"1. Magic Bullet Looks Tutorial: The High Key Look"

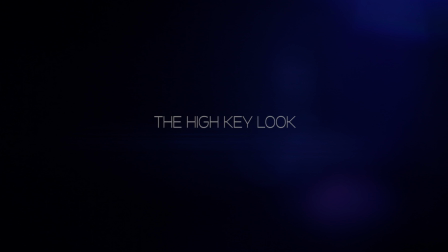Hey guys, my name is Rodolphe Pierre-Louis from ReadyPolice.com and welcome to my first ever color grading tutorial using Magic Bullet looks.
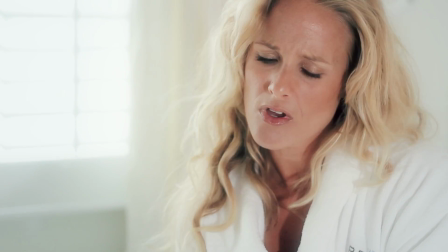So in this tutorial, I'm pretty much going to show you how I pulled off this high-key dreamy look for this music video.
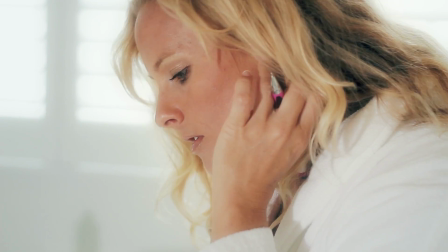We shot this music video about 2 years ago,
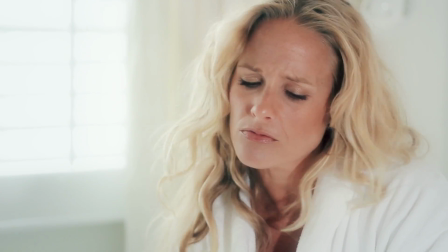and pretty much the main goal for that particular scene was I wanted everything to be really bright, very white, very dreamy looking.
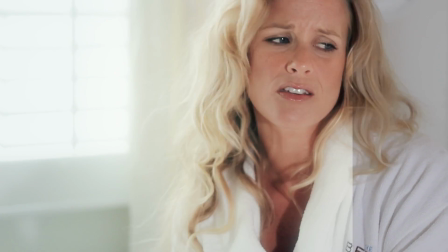And that's really kind of tough to pull off sometimes because especially when it comes to set designing,
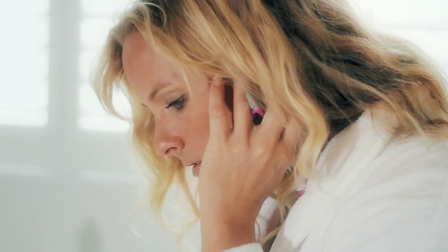as you can see here, the wall is all white, the windows over is blown out, the robe she's wearing is all white.
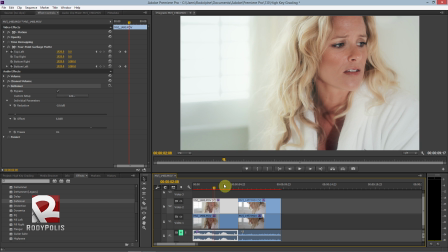So you can run into problems with that because it's just not something that's too nice to look at because everything is so white and bland. But that's actually the style I was going for. Like I wanted everything to be very high key and very heavenly looking, if you will.
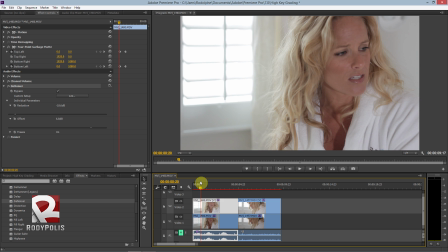So before I even jump into Magic Bullet looks, I just want to make one thing clear. Whatever look you're going for, that look starts on the set. Don't just film something anyway and then just expect to magically get the look you're going for in color grading alone.
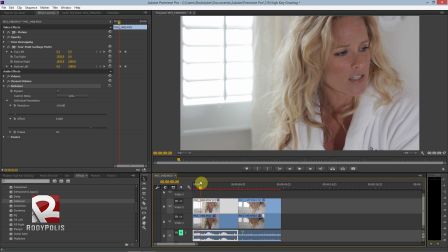I mean, you can get pretty close sometimes, but it's always a good idea to know what you want beforehand.
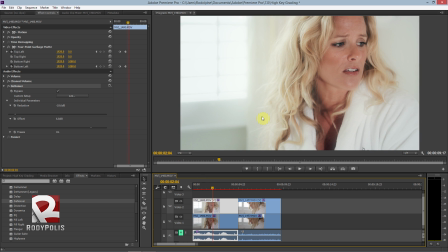And the lighting setup for this shot was actually very simple. It was very basic. It was pretty much the window was lighting the whole room, and then I had a 1000 watt tungsten light with a CTB gel pretty much lighting her from her left side.
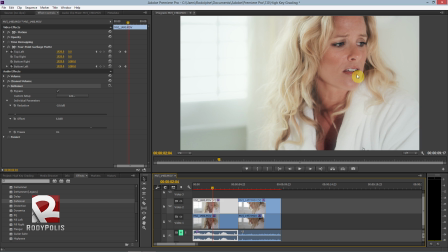And that was pretty much it, just the sun and one light with a CTB gel on it. And yeah, it was pretty basic. So yeah, let's go ahead and jump into Magic Bullet looks, and I will show you how I get that look.
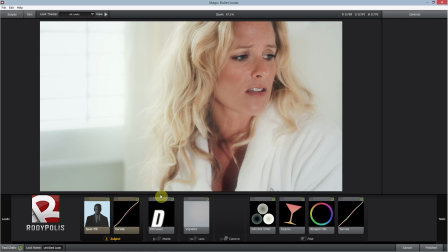So now we're in Magic Bullet looks, and as you can see, these are all the filters that I use to get this particular look. So I'm going to start from scratch pretty much to walk you through the process of getting that look.
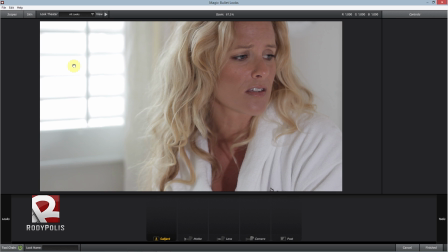So now the first thing is in this shot, when I was filming it, two things I actually didn't like that I did. One of them was the light that I used to light her was a very harsh light. If I were to do it again today, it would be, I would at least diffuse it or use a softbox or use an umbrella or something like that.
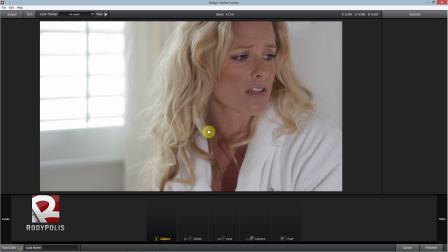And for the dreamy, heavenly look we're going for, like that was a problem because the light is so much so harsh on her face that it shows a lot of details, unwanted details you don't really want. And the other thing is I would light her more, maybe get the light a bit closer in there.
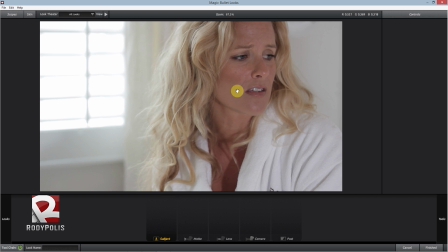But yeah, of course, this is post-production, so we can do something about that. So the very first thing we're going to do is a spot fill. And pretty much you have the window here.
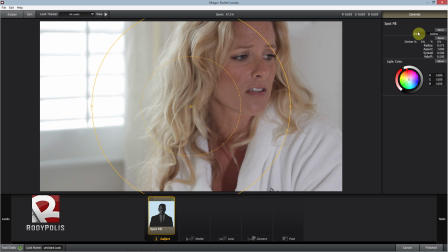I'm just going to light her a bit more. And I think I put it around 10%. 12 is fine, we'll leave it at that. And pretty much the reason I use a spot fill and not like just up the exposure of her face is that the spot fill,
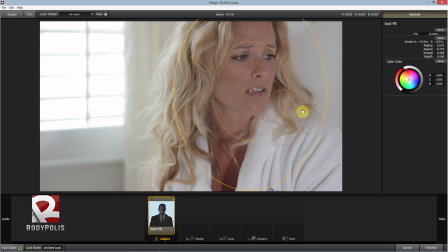especially for this look we're going for, it's a lot softer than just simply upping the exposure, like, and it reduces the contrast too. And for a high key look, you know, you pretty much reducing the contrast between light and dark.
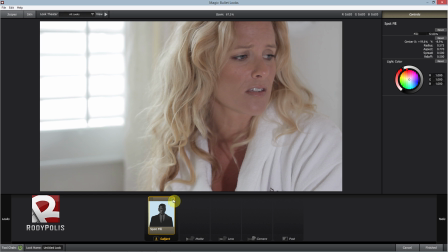Like most of the stuff are very bright, so it reduces the contrast and it just makes it a bit softer, especially for the light situation I was just talking about.
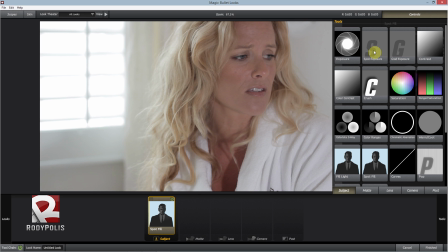And over here you can see that's the spot exposure, and that would pretty much just up the exposure of her face.
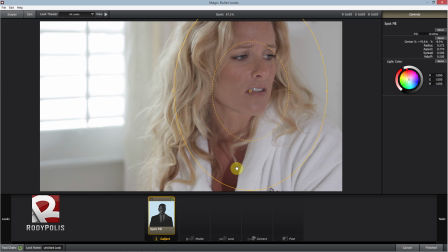But the fill is actually a lot better for the look we're going for. So next up is going to be the curves. Now I actually use the curves a lot, like I really like that in Magic Bullet.